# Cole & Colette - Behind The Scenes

Hey ShareGrid, my name's Matt Boda and I'm the director of this little thriller that we made. It's called Cole Colette. To my right is Mr. Harker Jones, he is the writer. To my left is Mr. Brandon Woodard, he is the director of photography.
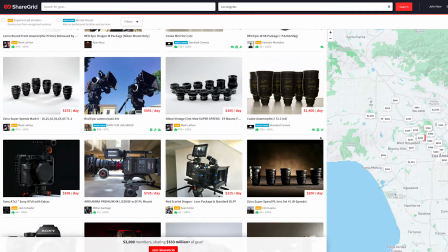So we wanted to thank you guys for putting on the contest and for definitely creating a community that supports DIY filmmakers such as ourselves. So without further ado, I'm going to turn it over to Mr. Brandon Woodard and he's going to tell us how we lit Cole Colette. This is the living room location that we used for a large chunk of the film. As you can see, it's pretty small, so it was a very tight space to work in.
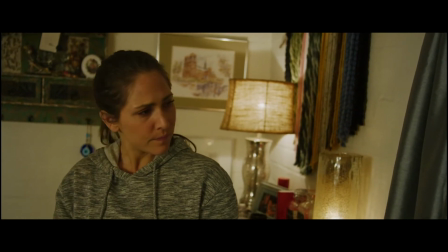First thing we had to do was black out the windows because obviously the film takes place at night. So we had an 8x solid up on this window and then two 6x solids on these windows.
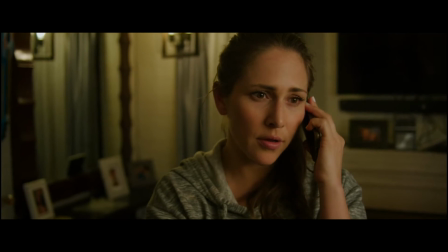Babe, I don't want to be alone here. Colette, don't freak out.
When you're working on such a small budget, you really need to look to the location to see what it can provide for you in terms of lighting. And this location was wonderful because of these practicals. I love these practicals.
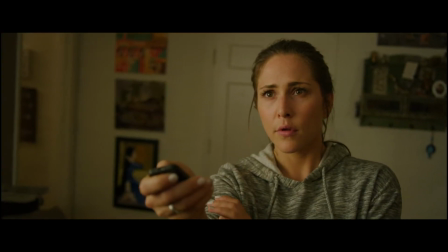I love the way the globes look, and I love the light that they put off, so I use that as a big motivational factor for all the lighting in the film.
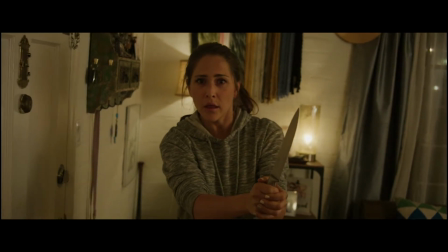So the film is a thriller, and I wanted to give it that standard low-key look. I wanted to light Becca with a very soft source, but I also wanted to be pretty contrasty. So we were T-boning a 6x6 bleached muzz rag and then punching through a Light Panels Gemini.
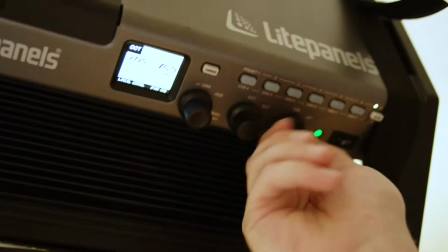This is the Light Panels Gemini. It is my new favorite light. It's a full RGB LED, meaning you can dial in almost any color at the touch of a button, so you don't have to mess with gels or anything else like that. For Cole and Colette, we used it primarily at about 2800 degrees Kelvin, which is just a touch under tungsten, so it was a little bit warmer and it gave me that look that I was going
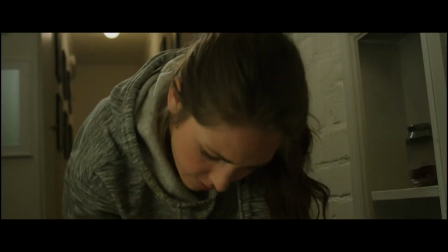for. The hallway was particularly difficult to shoot in because it's so narrow. It's only about 3.5 feet wide, meaning we don't have a lot of places to put the lights.
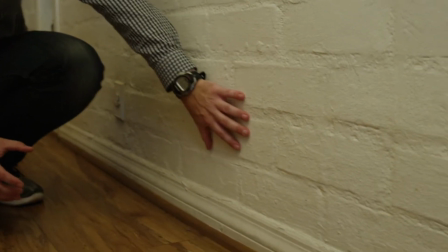So we took a little LED brick light, stuck it right in here and bounced it off a sheet of 216 to come back at her.
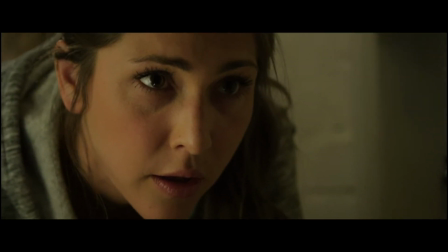And it was really nice and soft, provided a nice flattering look, and a very low profile for the equipment, keeping it out of the shot.
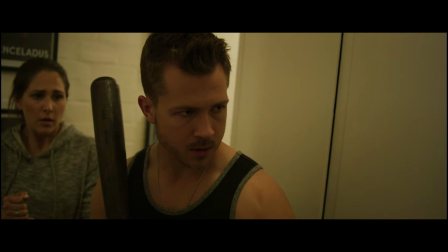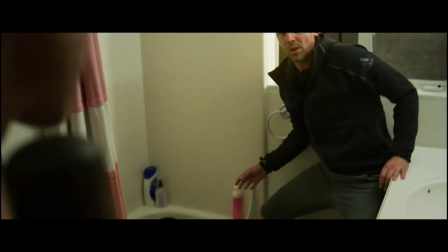This is the bathroom. This is where the climax of the film takes place. And this is where the major plot twist occurs, where we learn that Cole and Colette aren't just scared victims, they're actually the ones that killed somebody. So we used a couple of Kino globes up here. I didn't add any further light modification to the Kino globes because I wanted that harsh, stark look from them. I wanted to change it up a little bit from what we had out there in the living room and the kitchen throughout the rest of the film. I wanted this space to feel a little bit different. And then we had a Light Panels brick light up here, just bouncing into the corner up there just for a little bit of ambience and a little bit of fill coming back this way.
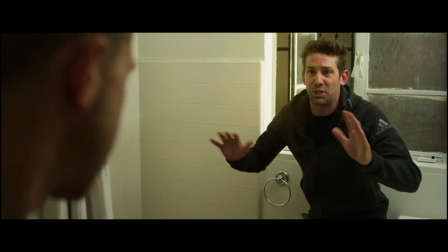And then lastly, we had another one of the Light Panels Geminis outside up on a combo stand coming back as if it was a street light coming through the window. So that's how we lit Cole and Colette. Thanks so much for letting me talk a little bit about my craft.